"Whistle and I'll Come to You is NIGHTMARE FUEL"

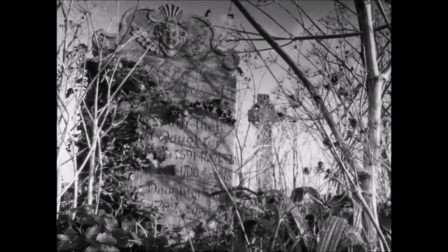(0:00)
It's time for a frightening festive feature in a special Christmas edition of Nightmare Fuel.
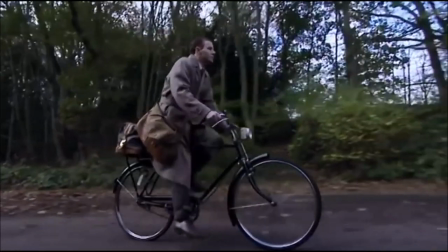(0:06)
Throughout the 1970s and then revived in the mid-2000s,
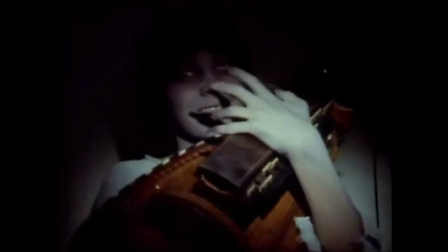(0:11)
the BBC aired a chilling original short film on Christmas Eve in the series known as A Ghost Story for Christmas.
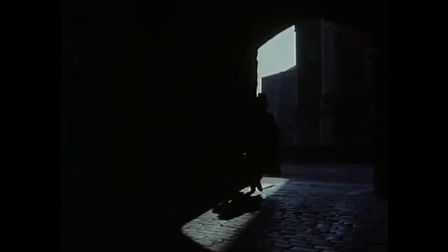(0:20)
Intended to send viewers to bed with a frown rather than a smile, this series was hugely popular and has a cult following.
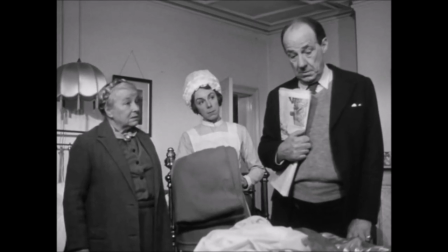(0:28)
However, in my nightmare fuel today, I'm going to take it back to the film that,
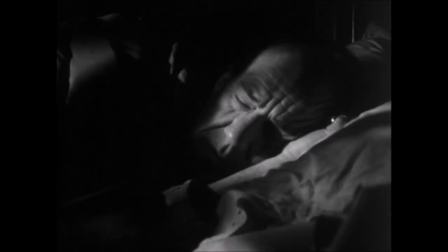(0:33)
despite originally airing in May, inspired the Ghost Story for Christmas series in the first place.
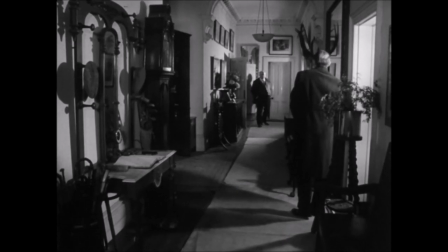(0:39)
It's time to talk about one of the most celebrated ghost stories of all time, Whistle and I'll Come to You.
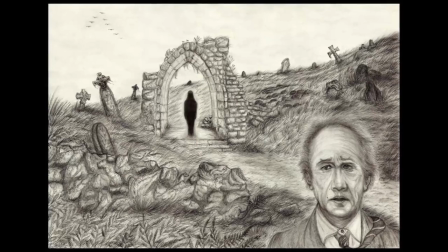(0:46)
This 1968 adaptation of the M. R. James story, or Whistle and I'll Come to You My Lad,
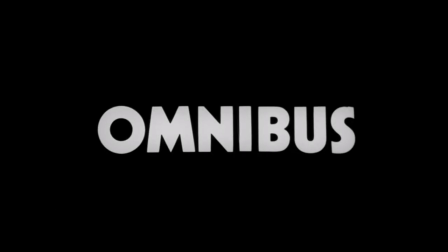(0:53)
was broadcast as a part of the BBC featurette Omnibus, which ran for nearly 40 years and was mostly themed around documentaries.
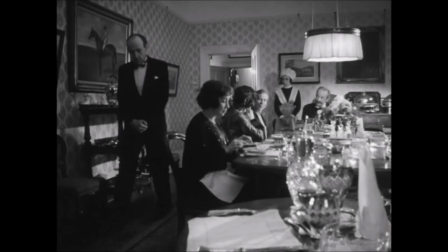(1:02)
So imagine how people must have reacted when they were presented with this spookfest. Let's get into it.
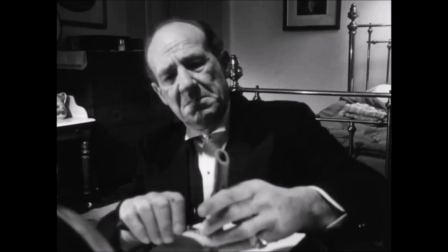(1:07)
Our opening narration here sets a creepy tone, with a bit of background info on M.R.
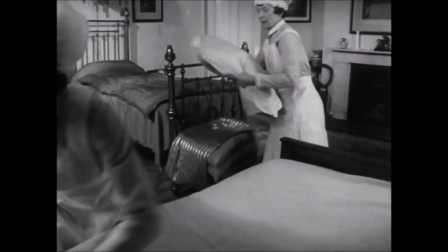(1:13)
James himself, along with the original Whistle story. It gives us an indication of the main theme we are about to be presented with,
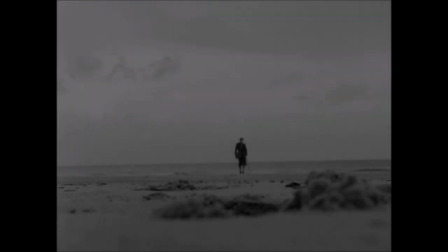(1:20)
when a scholar is presented with something unbelievable and questions it, yet is given a look into something mind-changing,
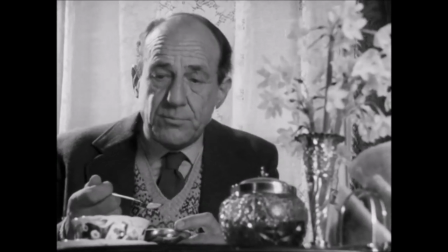(1:27)
in startling fashion. The scholar in question here is one Professor Parkin, who is taking a break from academia with a seaside holiday.
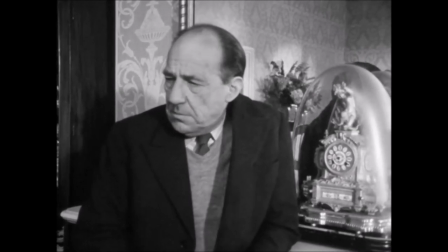(1:36)
He's played immensely by Michael Hordern. Not a single scene feels acted.
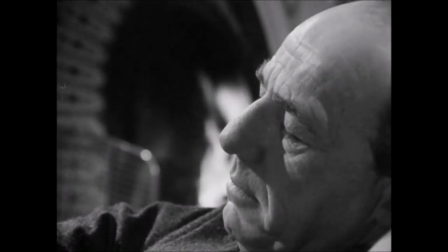(1:42)
He's extremely natural, quite fussy and a fidgety person in general,
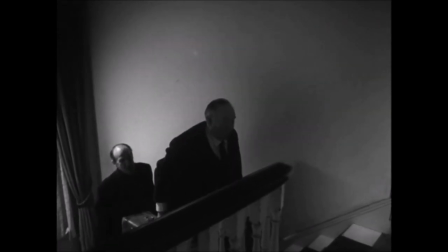(1:47)
and just his line delivery is like it's jumping right out of his brain rather than being recited.
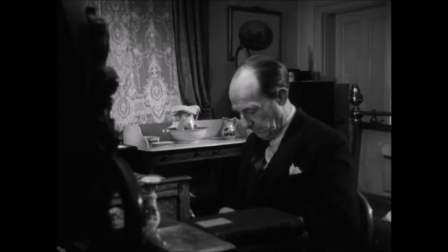(1:52)
He makes the entire tale so much more believable.
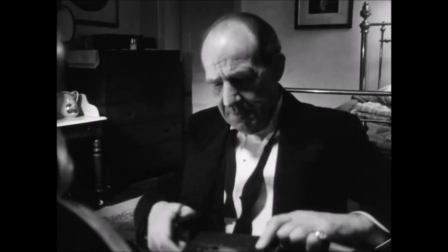(1:55)
Parkin is a man who enjoys solitude, often keeping his distance from other guests in the hotel, rarely engaging with them.
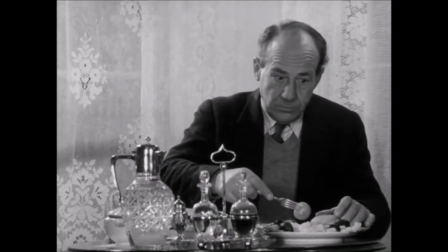(2:02)
And boy does he eat! Most of the film he's just scoffing his face, it became so excessive that I actually found it pretty funny.
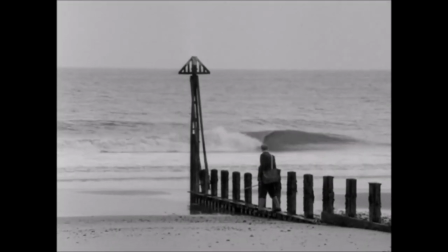(2:10)
Anyway, the hotel is on the east coast of England, nearby the open country,
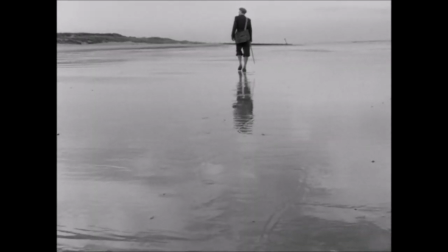(2:14)
sand dunes and a beach, and Parkin decides to spend his holiday exploring the landscape.
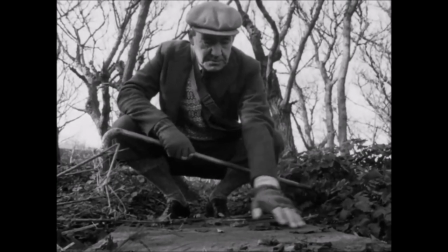(2:20)
He wanders alone, accompanied by a walking stick and a packed lunch, and you can sense the isolation here with Jonathan Miller's direction.
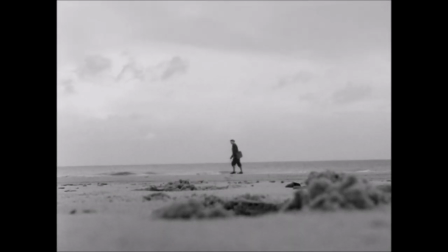(2:29)
Seemingly, Parkin is the only living soul for miles around. Key word, living.
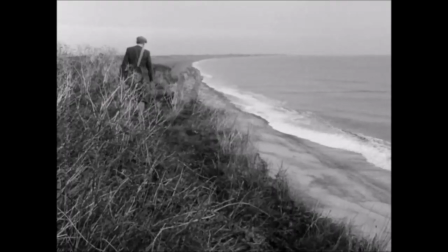(2:34)
That's because the dunes are attached to a cemetery, and Parkin comes across a gravestone on the side of a cliff.
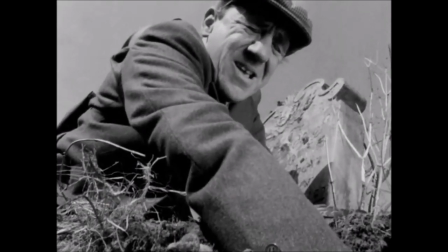(2:40)
Reaching over the mound, he is able to retrieve a mucky object. Finders keepers.
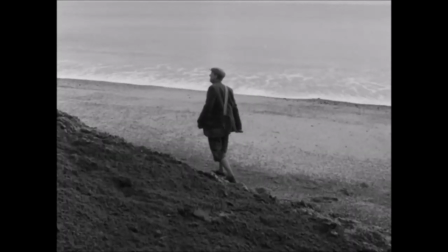(2:45)
However, as he continues his stroll, for the first time we see someone else in the area.
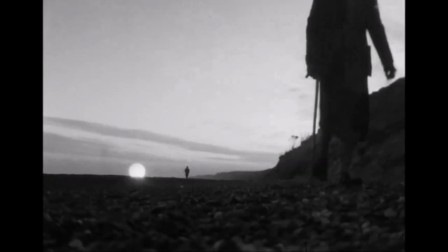(2:51)
A shadowy figure in the distance, standing statutory, gazing at Parkin from afar.
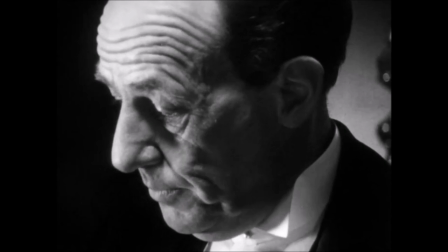(2:57)
This is our first indication that something isn't quite right, and is eerily framed on screen.
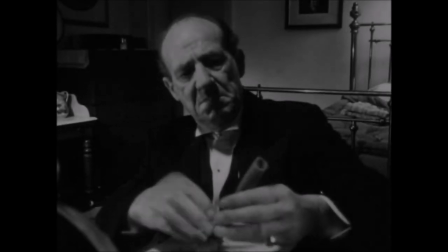(3:03)
Simple yet effective, something which carries on throughout the film. Taking the object back to the hotel and cleaning it up, Parkin realises that it's a whistle. He blows into it, and much like the title suggests, there's a sense that something starts coming to him.
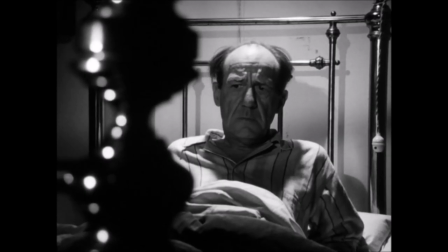(3:18)
He doesn't quite know what, but immediately after blowing into it, Parkin can hear the winds and the oceanic gushes of the seaside from where he claimed it,
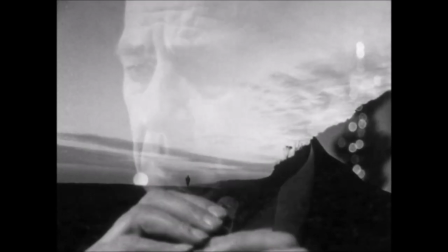(3:27)
along with once again glimpsing at the mysterious shape lurking on the horizon.
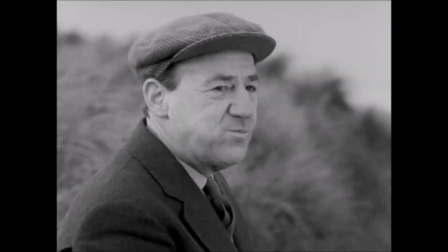(3:31)
The figure continues to be seen, at least I think it does.
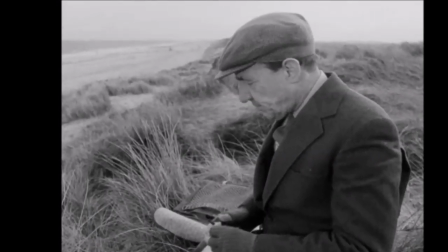(3:35)
There's this one shot where Parkin goes back onto the dunes, and in the very far distance I can make out a black shape.
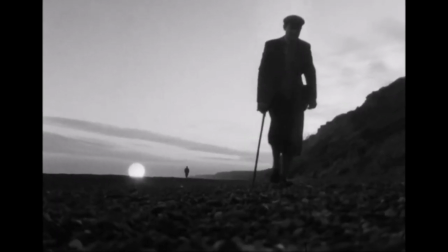(3:42)
I'm not certain if this is intended to be the same figure or something else.
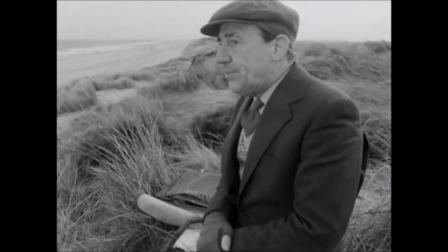(3:46)
The framing of the shot tells me it is the figure, but either way it played on my mind,
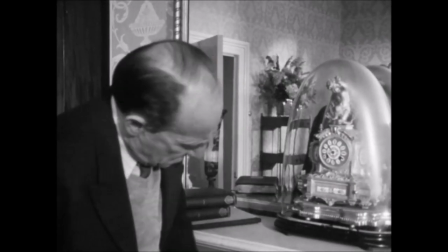(3:52)
so the film really did have an impact on my suspicions towards the threat here.
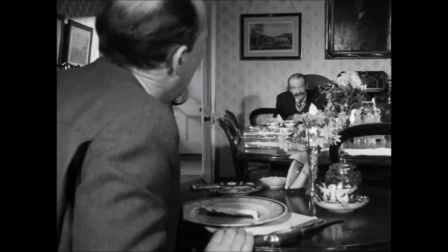(3:56)
Back at the hotel, Parkin converses with another guest, a Colonel, played by Ambrose Coghill, during breakfast regarding ghosts and death.